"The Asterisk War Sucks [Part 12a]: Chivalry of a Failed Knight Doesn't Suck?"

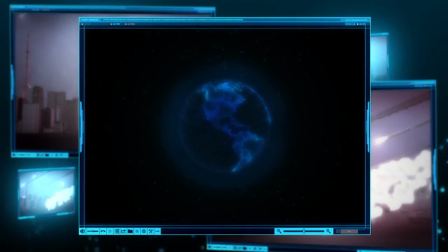245s
It doesn't pull us out of the world entirely in order to show us some stupid disconnected space computer monitors, nor does it bore us to death with a terrible looking action scene.
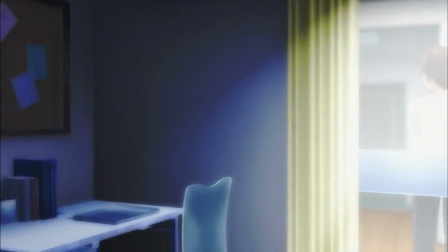254s
It immediately establishes its two main characters in the very first shot,
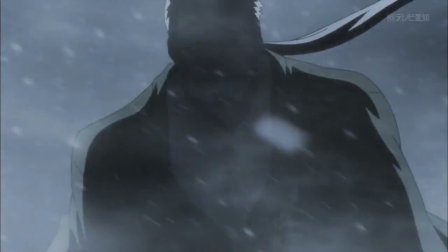258s
then explains the main character's ideology as well as how he acquired that ideology,
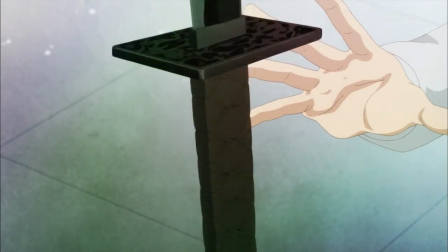263s
then showcases and explains his powers, and finally clues us into his motivations.
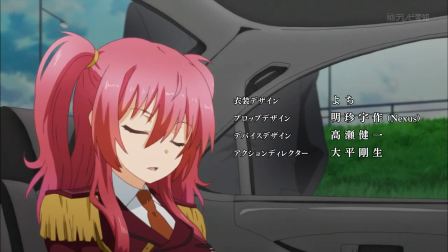269s
Less than 2 minutes in, we already understand who and what this show is about,
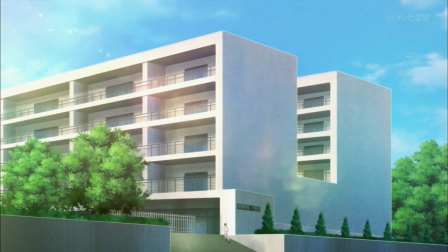274s
and what kind of message it will ultimately try to send. Just like in the Asterisk War, the very next moment involves the main character walking in on the princess naked.
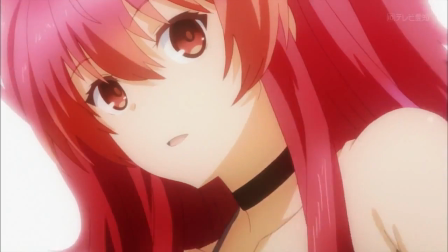283s
This scene is still completely stupid, tasteless, and a major turnoff.
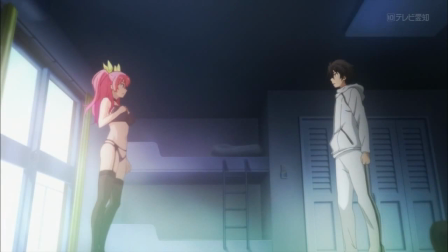288s
However, it is nonetheless far superior to the similar scene from the Asterisk War.
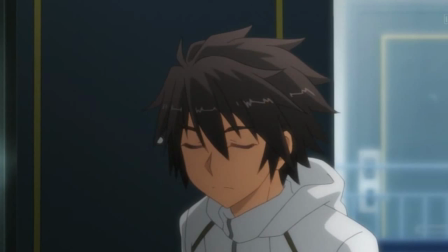293s
For starters, the logic behind it is, if typical, far more sound. Iki has been assigned to this room and has no idea that Stella lives there, and vice versa.
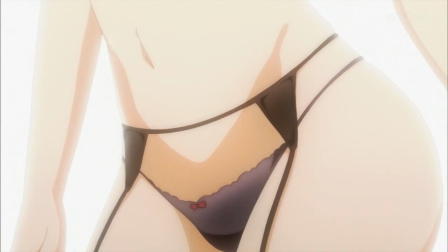301s
The actual fanservice shot is a lot more detailed and enticing than Eulis's lack of ass, and in fact,
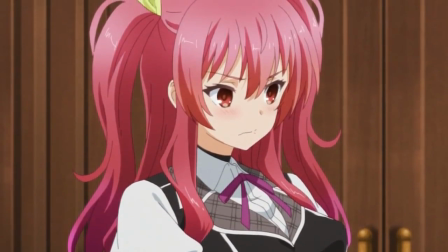307s
while Stella is even less of my type than Eulis, it's interesting how the series presents her as unquestionably the hot one.
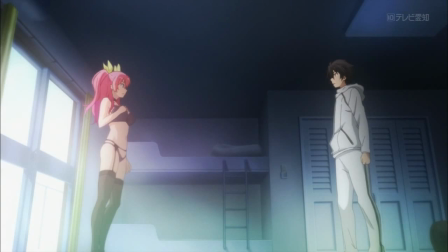314s
She's even got the biggest boobs, but I digress. Before Stella and the audience have time to get annoyed, Iki immediately says, "Hold on, I know what you want to say,
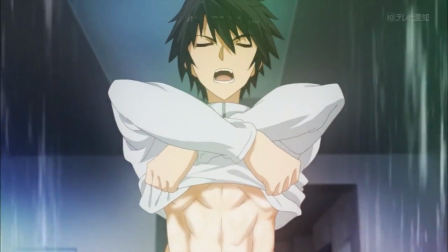322s
and I won't make any excuses," and then attempts to atone for his wrongdoing by immediately removing his own clothes to make it even.
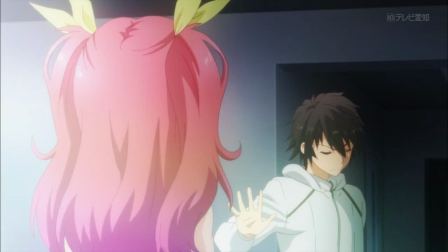330s
Does this make any sense? Not really. Does Iki even really seem like the kind of guy who would do this kind of dumb shit in the long run?
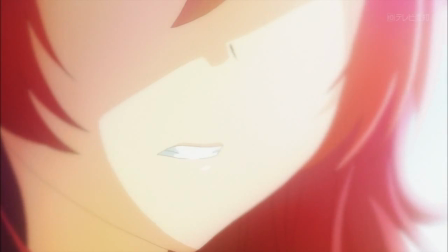338s
Not really.
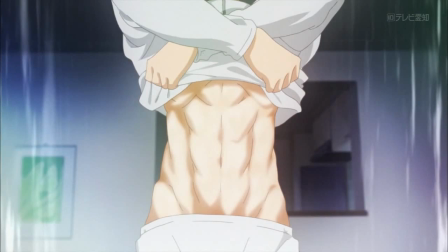339s
In terms of the audience experience, does this incredibly brief glimpse of Iki's chiseled body really make it an even exchange of manservice for fanservice?
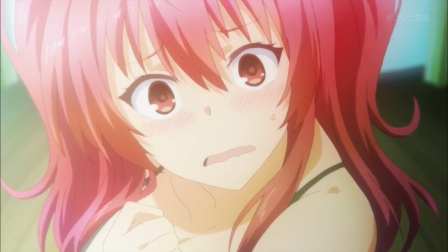348s
Not really. But you know, it's a hell of a lot better than what I'm used to.
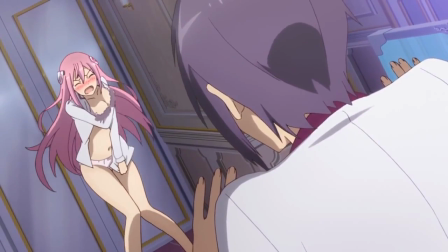353s
If nothing else, it caught me by surprise, having come off the heels of another similar scene in the show I was watching right before,
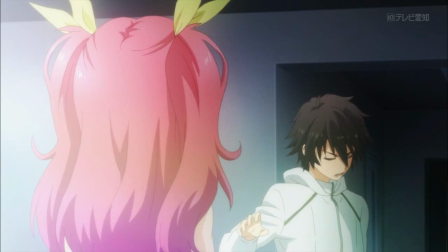360s
and I think that's probably the main thing that it was intended to do. From that mercifully brief fanservice scene,
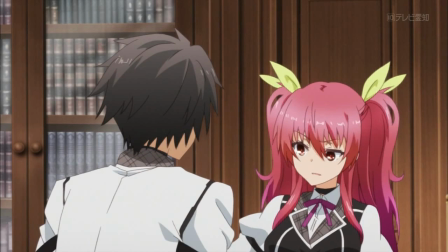366s
Chivalry launches directly into a nearly identical exposition sequence to the one from Asterisk War, but as usual with some key differences.
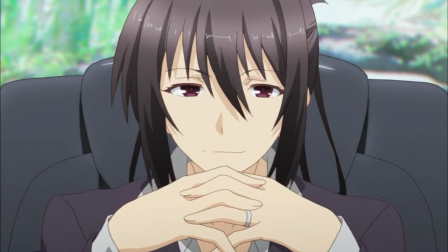373s
The biggest and most noteworthy change is that this show does not have a Claudia character, but instead replaces her with the director of the school.
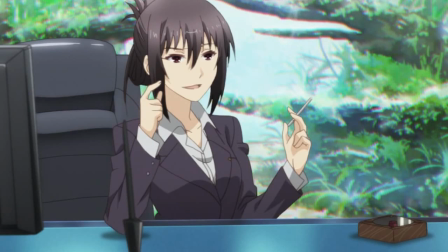380s
This alteration is vital because it speaks to the biggest difference in the thought processes behind each of these shows.
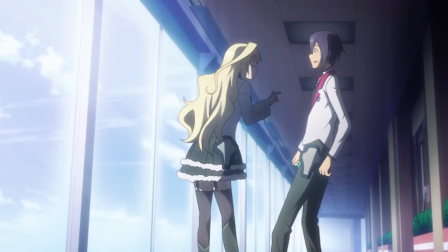387s
The Asterisk War is willing to strain the audience's suspension of disbelief by having Ayato's only contact
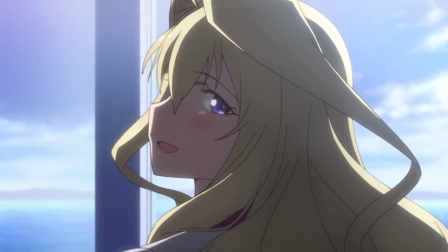393s
with any authority figure in the school limited to a girl his own age who seems to basically run the place,
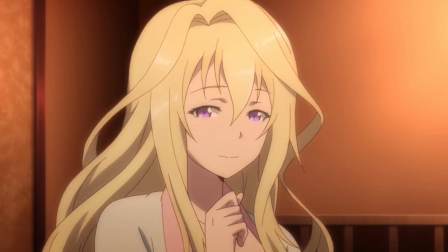399s
all in the name of keeping every relevant character in the show as part of Ayato's harem.
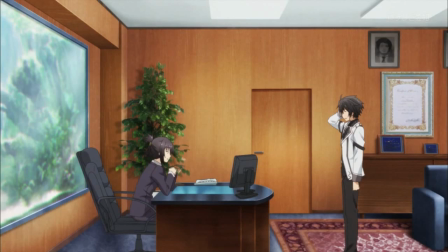403s
Chivalry, on the other hand, introduces the idea that there's some adult supervision in this society from the get-go,
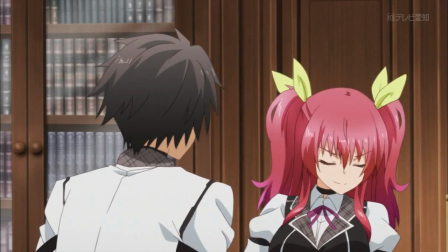410s
assuring us that the morals of this society haven't quite been inverted yet, and that we may in fact find ourselves capable of relating to the characters.
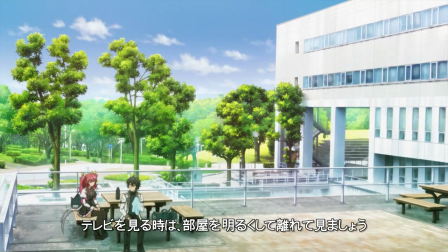417s
The story behind the school is exactly the same as it was in Ass War.
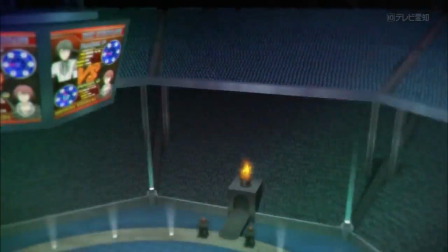421s
There's a big inter-high competition which this school used to always win at, but in recent years they've started going downhill.
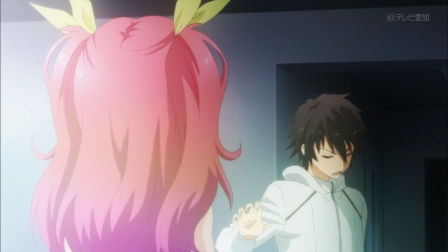427s
That's about all we learn before the scene returns to addressing the whole room entering fiasco, so let's take a moment to consider what's actually happening here.
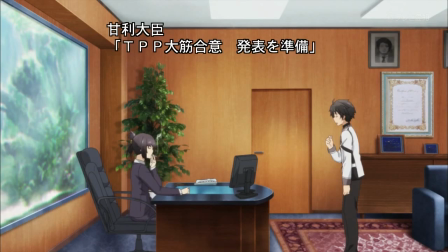434s
Obviously, Stella gave Iki the slap, but while it's not all that clear what went down between then and this office visit,
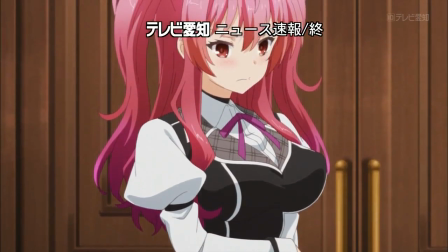441s
it seems as though the character's response to a confrontational situation was, honest to God,
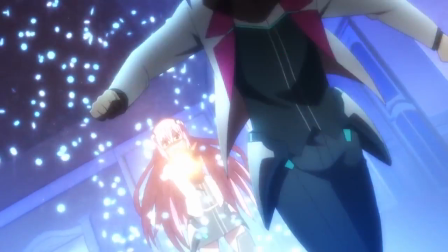446s
to go and alert an adult authority figure. As opposed to setting her apartment on fire like a fucking idiot,
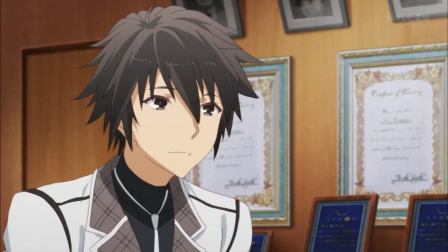453s
Stella actually took Iki to the principal's office to have the principal work them through their spat.
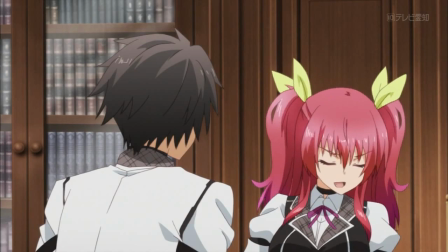458s
I'm honestly a little bit shocked. Of course, Stella then pulls some similar bullshit to what Eulis did,
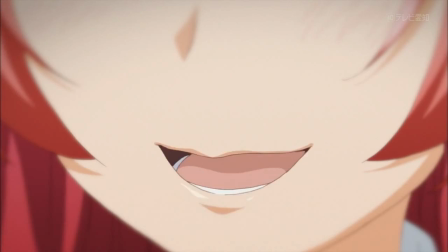464s
where she frames a sentence in a way that seems rational at first before revealing that she actually wants Iki to make amends by killing himself.
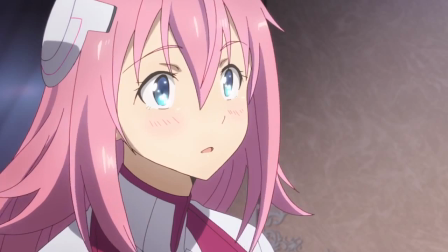471s
It's not quite as jarring and ridiculous as the Eulis scene and doesn't have the stupid weird Dede moments, but it's the same kind of dialogue.
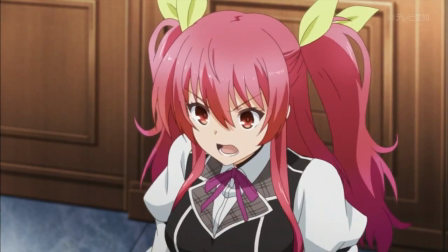479s
Here's the fun part though. Iki's response to her demand for suicide is to deride her for thinking that he'd offer his life for something so stupid.
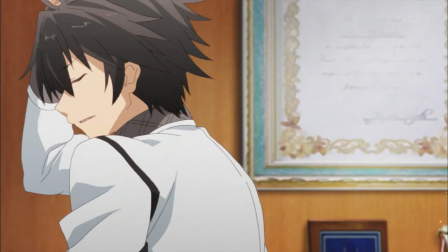486s
He's just like, Jesus dude, all I did was see you in your underwear, which is like a rational response that an actual human would have.